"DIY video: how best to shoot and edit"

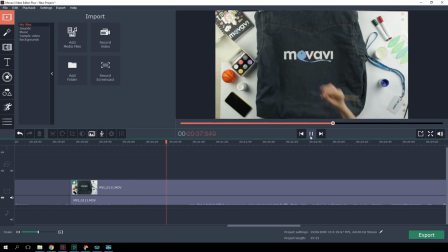Some parts of a DIY video cannot be cut out because we need them to understand the process. But they may still last too long. To prevent the video from being too long, you can accelerate some parts of the video.
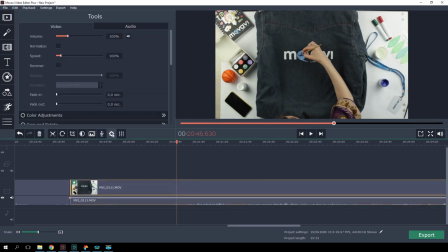Select the clip, hop into the setting, and here is where you can increase the speed of your video playback.
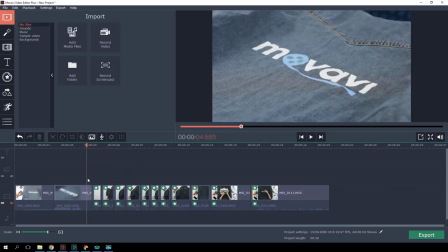At the beginning of your video, it would be good to add a splash screen with the title.
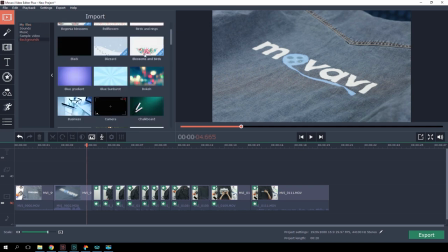There are backgrounds and video clips in the program's built-in collection that you can use as an entry point.
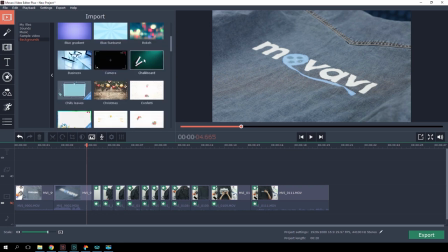Check them out, there are plenty of them. Let's pick this one and place a title above it.
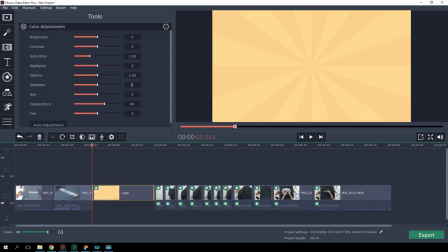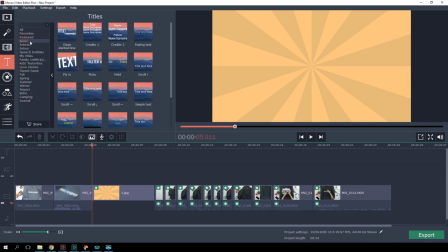To do this, just open the title tab. I like you like that!
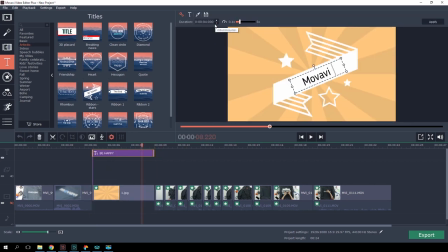Often the authors of DIY videos comment on their process with a voiceover for titles and captions.
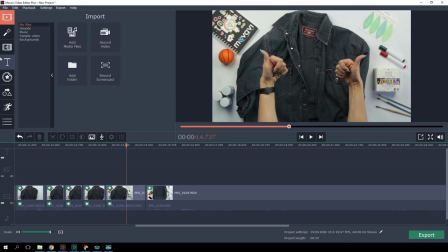Let's add some text explanation to the video. It's not always clear to viewers what exactly is happening and what the object in the frame is.
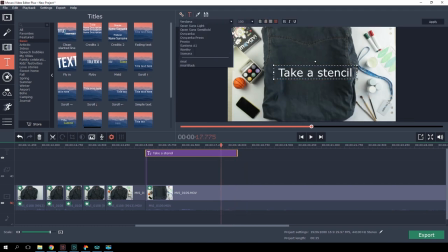Some things that are obvious to you as the author are not always apparent to others. Take care of your viewers at all times!
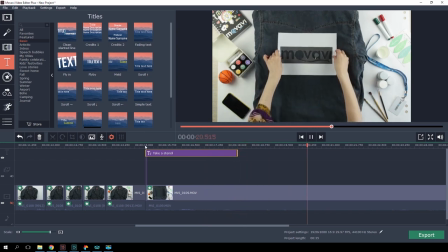Now, let's move on to the Callouts tab and check out the Highlighting section. It'll make a great background to the text. It'll be easier to read like that.
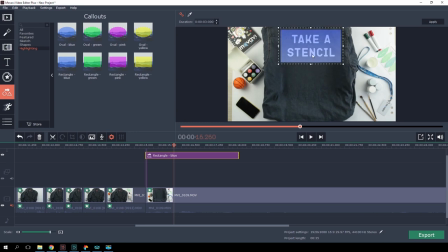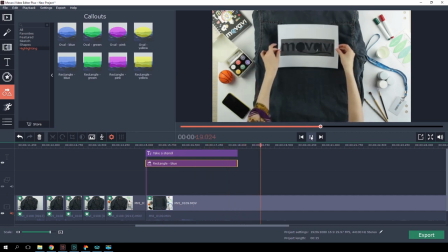Here. Everywhere you find it appropriate, I'd suggest you use this. It will create a themed look for your video. Here is a tip for newbie DIY vloggers. Split your video into logical parts, or even steps.
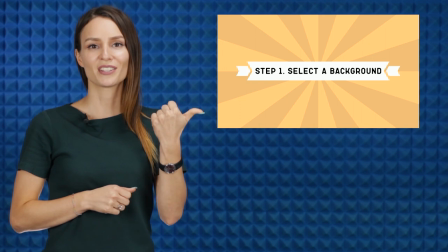That's the way we do on the Movavi Vlog channel. For example, step 1 – select a background, step 2 – set the lighting, and so on.
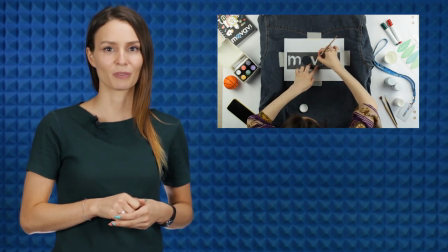To indicate the steps use titles and highlighting call-outs. The program already has a selection of them for this exact purpose.
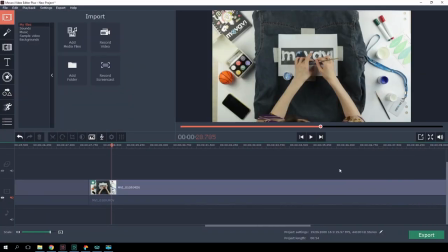If you feel like commenting on your actions using your voice, you can use the built-in voiceover function to record audio. Connect a microphone to your computer, select it from the list of devices, and record the oral explanation for your video.
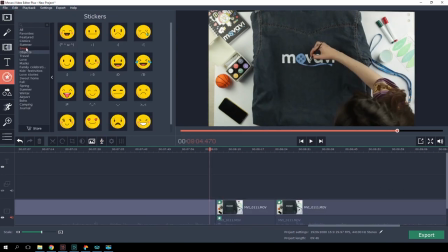To liven up your DIY video, open the tab with stickers. Here you can pick stickers that match your theme or the vibe of your video.
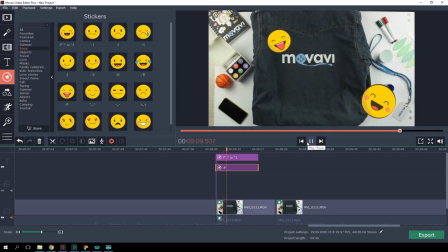Now it looks truly great! And finally, don't forget to show the result of your work at the end of your DIY.
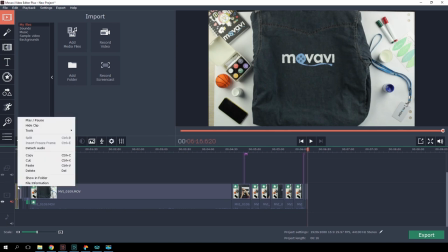To do this, just copy the clip from the beginning of your video and put it at the end.
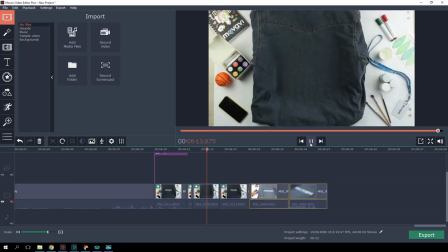It would be cool to show the before and after once again at the end of your video.
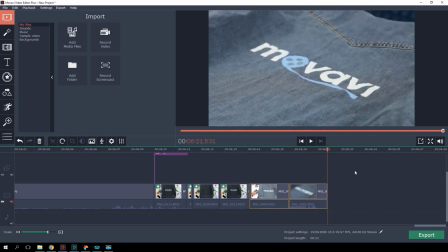Now, our DIY video is complete. Let's save it now.
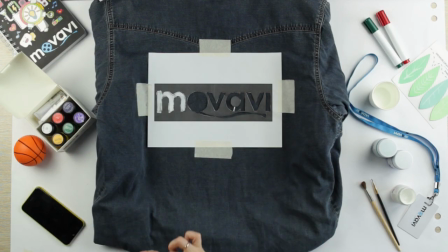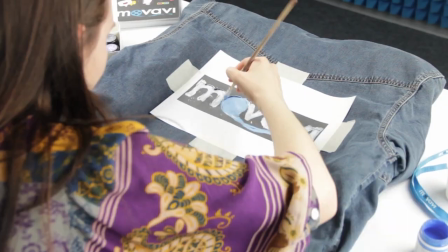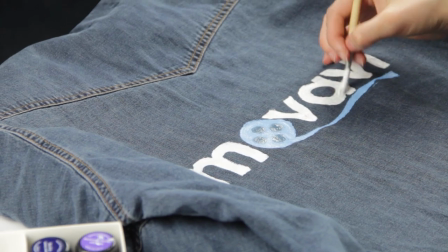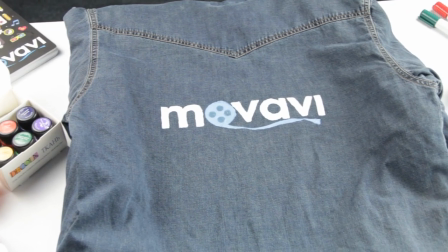Geez, how come? Now I want to try it all. Now I'm gonna make myself a flat lay with unicorns, a few phone squishes, photo frames of some kind. Seems like I've got a whole bunch of ideas for the next DIY videos. How about yourself? If you created something fabulous, don't hide it. Leave Leave us a link in the description, cause I'm curious, I really am!
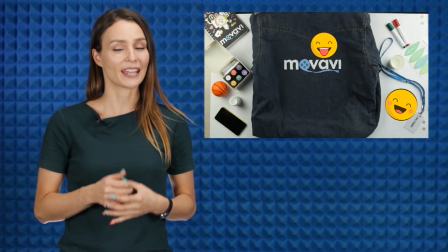If you added some stickers to your DIY tutorial but you feel like animating them, watch this episode and try it! Hold on a sec! Before we sign off, let me just remind you. Like the video if you enjoyed it, subscribe to our channel if you haven't done it yet, and click on the notification bell to be the first one to watch our next episode. See you next time!